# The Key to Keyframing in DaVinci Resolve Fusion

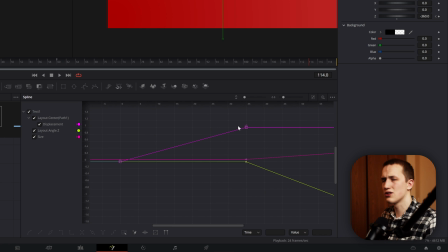4:06 We want this straight line from point A to point B to look more like an S, which gives it a smooth motion. You can navigate around inside the spline editor with all the same controls that you would in the node graph or the viewers, and if you press control F it's going to fit everything to view,
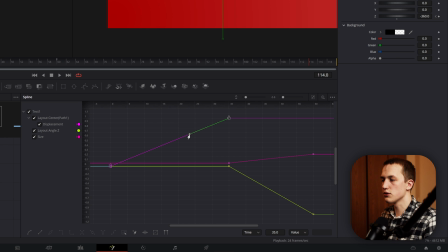4:19 so control F is your friend in the spline editor. If we click on one of these keyframes, a handle is going to appear, so we can move this back and forth to change the value of the control at a certain time.
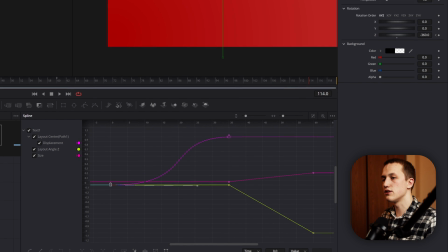4:28 If we grab both of these points, we can make some sort of S shape, and that is already just going to smooth out the animation, make it look a lot more natural.
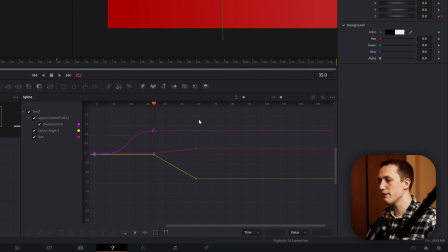4:35 Thankfully there's an easier way to do this though, because just grabbing these handles can be really annoying to get all the values perfect. If you select all the keyframes, press F on your keyboard. That's gonna flatten them all out. Right away it's gonna be a lot better, but it's still not quite enough.
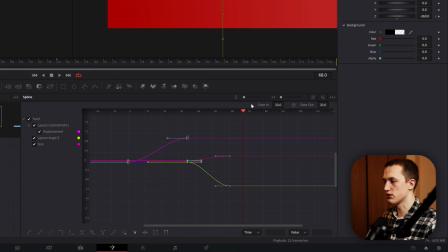4:48 So if you press T on your keyboard, it's gonna open up the ease controls. With this we can change the ease in and ease out intensities.
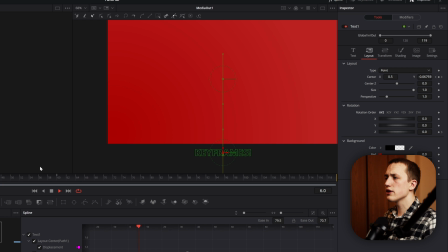4:55 So if we bring these way up, you can see the easing is gonna be a lot more noticeable. Now that there's easing, there's less motion in between each of these animations, so it kind of feels boring.
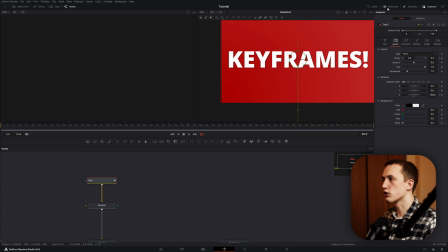5:04 Let's close the spline editor and open the keyframes editor. If you hit the drop down by the text, it's going to show us each one of the controls that are animated, and then off on the right, it's again going to show us each of these keyframes. If we grab the keyframes on the rotation and the size, we can shift it left, which is going to make the animation happen sooner.
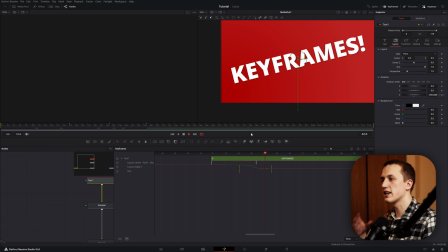5:20 So now that we have those overlapping a bit, when we play it, it's going to feel like it's one animation, instead of two animations right after each other.
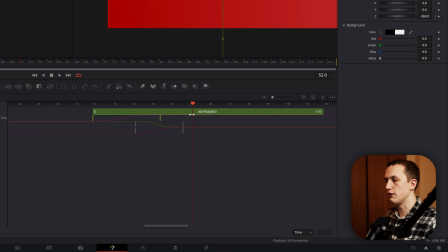5:26 In the keyframes editor, we can also do stuff like copy these position keyframes, and then if we click inside of this bar, we can paste them, and now we have those same keyframes in here again.
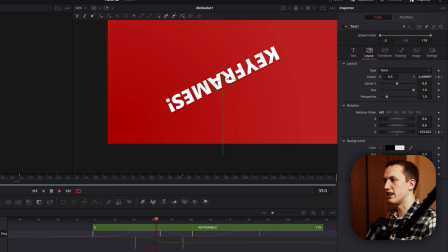5:35 This does look weird though because it slides up and then it slides right back down only to slide up again.
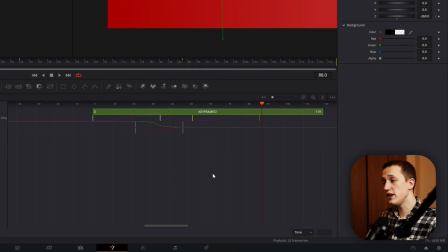5:40 So if we select those two end keyframes we can press V on our keyboard and that's going to invert those keyframes around.
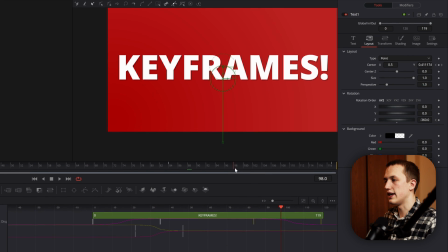5:46 Let's just drag these to the end of the clip right like so and now when we hit play it's going to slide up do the cool spin animation.
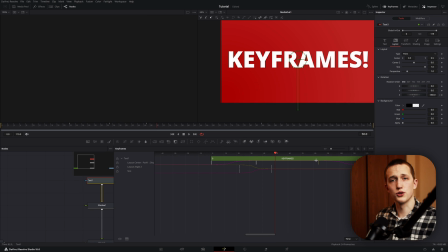5:52 Once it gets to the end the text is going to slide off the screen. If you forget any of these keyboard shortcuts that I'm telling you about you can just right click on the keyframes and all of them will show up right here. So for example you can flatten the keyframes, and you can reverse the keyframes right there. As a final touch in the text note, go to the settings and enable motion blur.
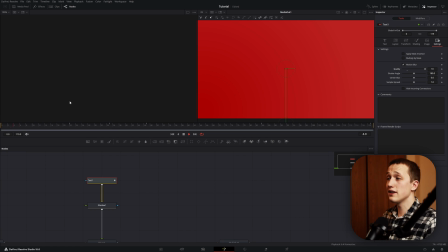6:09 You'll have to bring the quality up so you don't see these steps, and it'll make that animation look a lot more natural and smooth. Make sure to check out editor collection and editor titles linked down below. And next week, I'm coming out with a video with 5 tricks to bring your animations to life. So if it's out, click here to watch it, otherwise, stay subscribed. Catch you in the next one.